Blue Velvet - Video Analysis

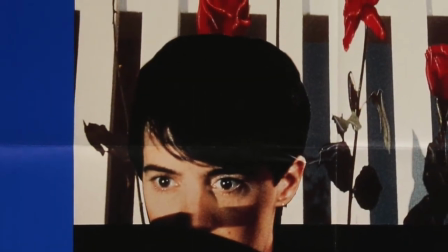Released in 1986, Blue Velvet is considered to be one of auteur David Lynch's most prolific works.
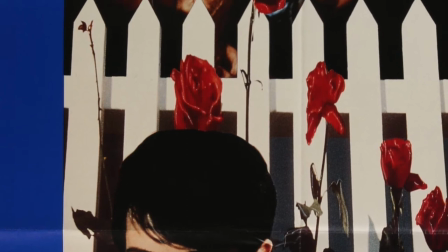The film is a twisted, seductive mystery that follows a string of dark clues which lead to several terrifying discoveries.
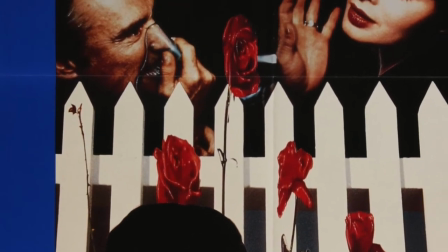In this analysis video, I will be taking a look at the film's themes,
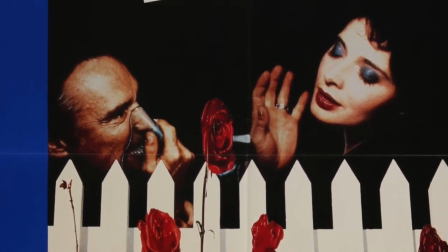characters, and more to show you how by mixing a neo-noir mystery with his signature dream-like imagery and motifs,
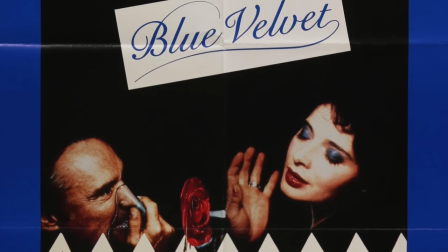David Lynch uncovers small-town America's darkest secrets in a polarizing thriller made way ahead of its time.
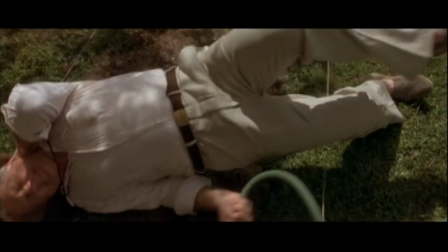Jeffrey Beaumont, home from college after his father suffers from a stroke, discovers a severed ear in a field while out walking.
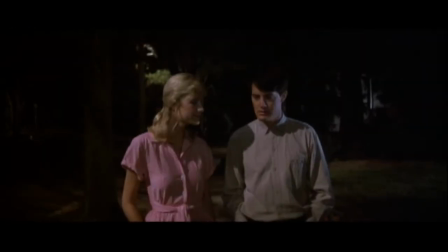He takes the evidence to the police who collect it and dismiss him. With an unforeseen tip from the detective's daughter, Jeffrey continues his investigation on the ear,
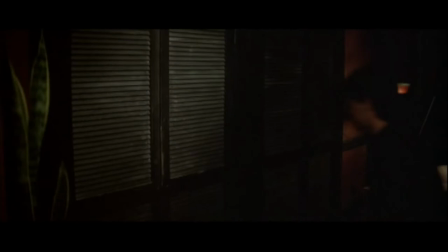but soon finds himself enveloped in a world of darkness and horror after he is crossed with an attractive woman,
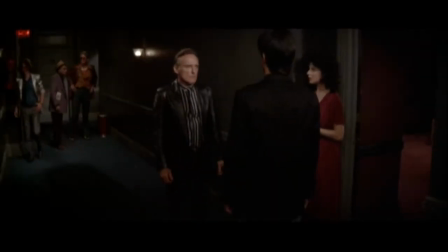a dangerous man, and their associates. Duality is a major theme in Blue Velvet.
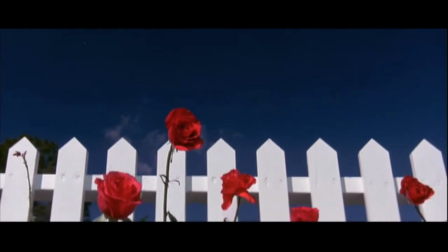The film opens with a montage of picturesque American suburbia. Blue skies, white picket fences, children safely crossing the street.
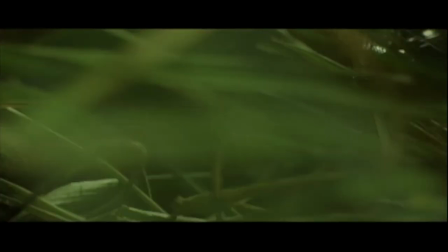But the camera soon moves under the ground to reveal the unsettling truth of vile insects writhing around in the dirt.
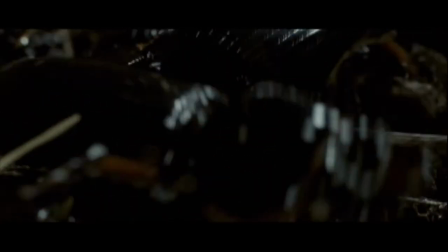These insects serve as a polar opposite to the suburban perfection above and represent the dark evil that lurks just beneath the surface of this perfect little town.
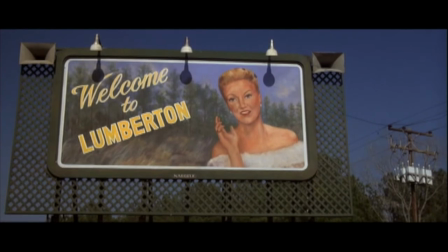Duality is also seen when comparing and contrasting the characters of the film.
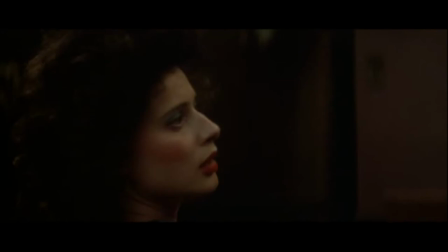Young and innocent Jeffrey Beaumont is clearly a stark contrast to Frank Booth's evil and reprehensible character. The same can be said about the difference between naive little Sandy Williams and the mature seductive Dorothy Valens.
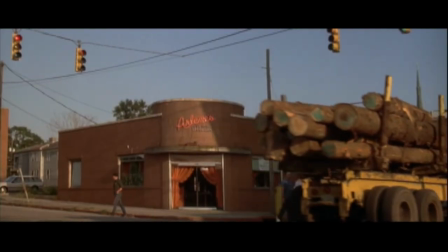You can even see disparity in the set design. Just compare the frequented rendezvous spot of our heroes, the quaint and cozy diner,
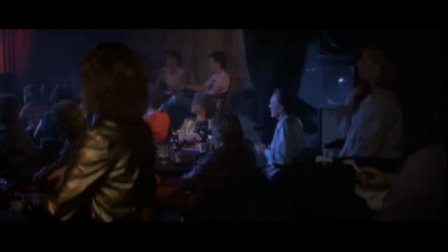to the dark and seedy Slow Club, a bar where Frank and his gang of misfits gather to hear Dorothy sing.
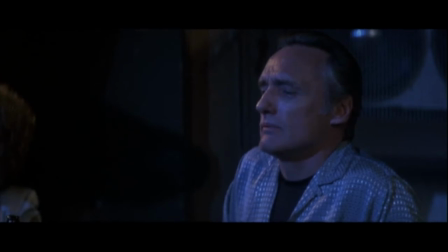Duality is everywhere in this film, implying it's a natural, necessary part of life.
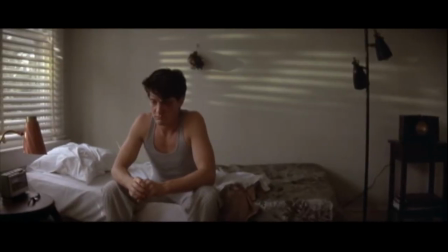Ignorance is another primary theme in the film. Through Jeffrey's many discoveries of new information, he gains self-knowledge and sheds his ignorance.
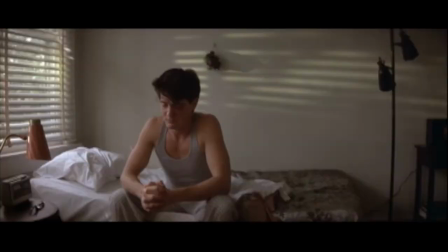Once he's made himself aware of the truth, Jeffrey is shown to be severely troubled by the evil surrounding him,
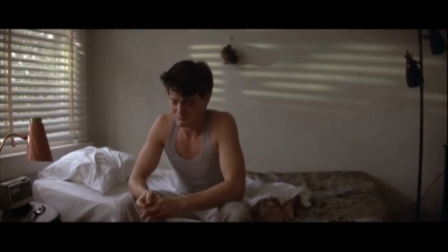not only because everyone seems to ignore it, or that he doesn't want it to exist, but because as Jeffrey faces enlightenment, he starts to become aware of the inherent evil within himself,
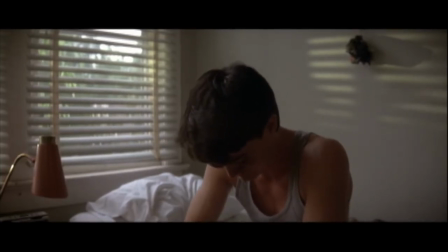the necessary duality of life. his innocence being completely erased in the process.
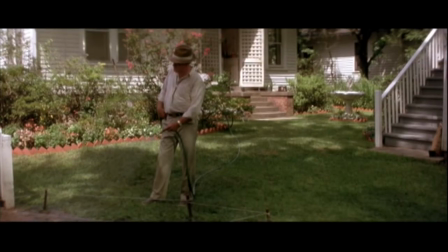The film also heavily reflects the dangers of willful ignorance.
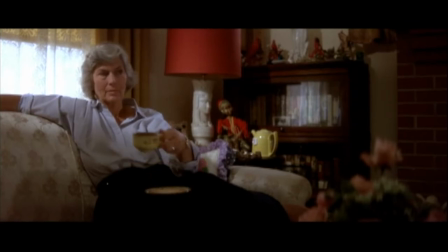Every innocent person who inhabits this town seems to live absentmindedly and with complete disregard to the evil that surrounds them.
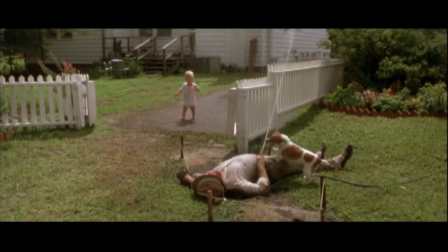At some point, their brains adapted and circumvented the issue, leaving the darkness to take over anyone and everyone.
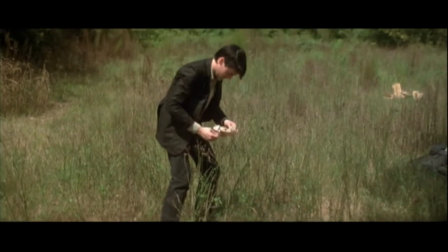Although the film heavily implies that it is dangerous, it should be noted that ignorance is actually what fuels Jeffrey's whole journey.
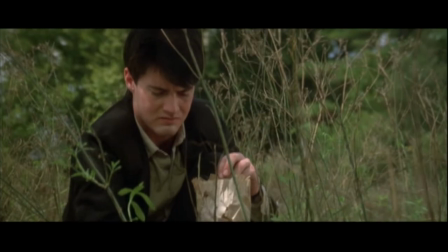Because he doesn't know about this town's hidden underbelly, Geoffrey wants to discover more and consequently shed himself of his innate ignorance.
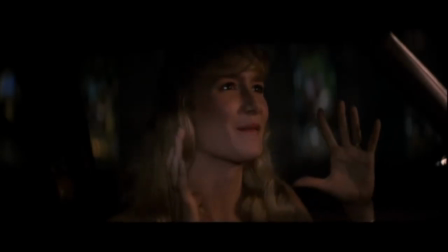Dreams are ultimately the entire essence of the film, the primary example being the scene where Geoffrey and Sandy sit parked outside of a church and she delivers a monologue about a dream she had, wherein all the darkness in the world suddenly vanishes when the Robins come.
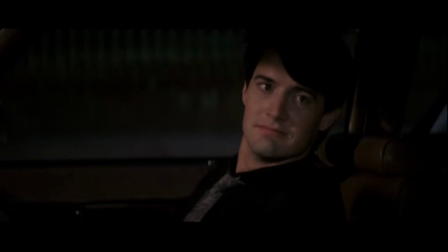It's an uplifting scene that conjures up a lot of positive influence for Geoffrey on his mission, while totally contrasting all the grittiness of the film.
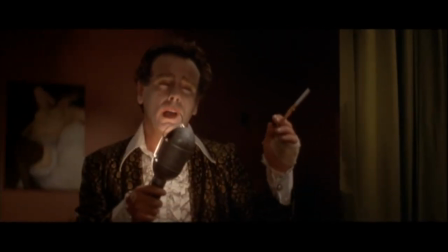The scene at Ben's house is quite possibly the most dreamlike portion of the entire film. Nothing about it hardly even makes sense.
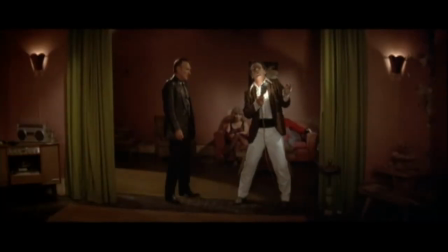It's essentially using dream logic and uncanny performances to give us a real moving picture from our subconscious, or Lynch's subconscious.
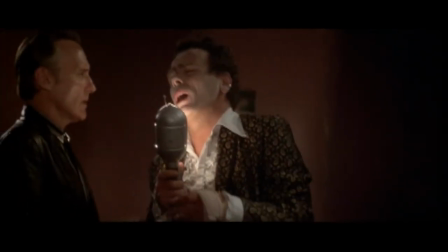The meaning is for us to decide. On top of that, the song played in the sequence is entitled In Dreams, and Frank repeats the haunting lyrics back to Jeffrey later in the film.
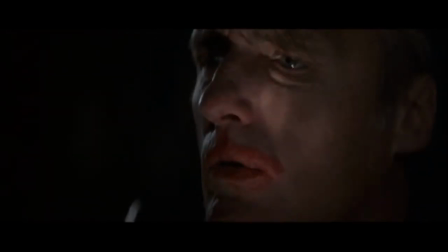Dreams clearly hold a certain kind of power and influence in this film. Jeffrey Beaumont is a representation of righteousness.
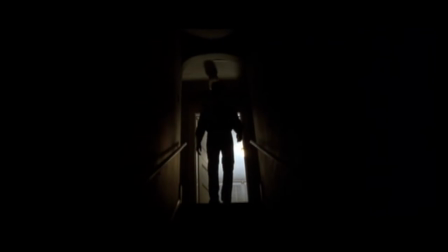He begins as a well-intentioned, naive young man who doesn't have much purpose upon his return home from college, and is virtually ignored by those around him.
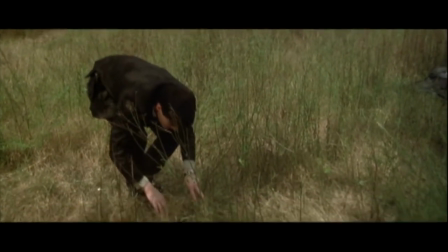While on a walk in search of meaning, Jeffrey willfully exposes himself to the dark world around him when he investigates the severed ear.
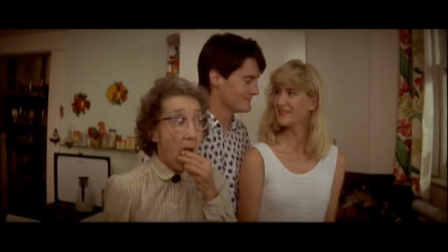On his journey, Jeffrey learns about the darkness within himself, and comes out without his innocence, but also with a better understanding of himself and the world around him.
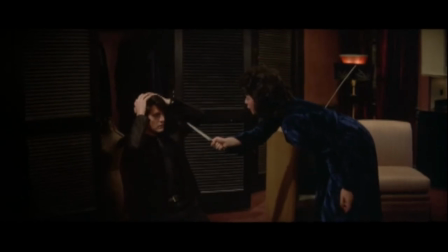Dorothy Valens is clearly a representation of beauty, but truly she is a representation of trauma.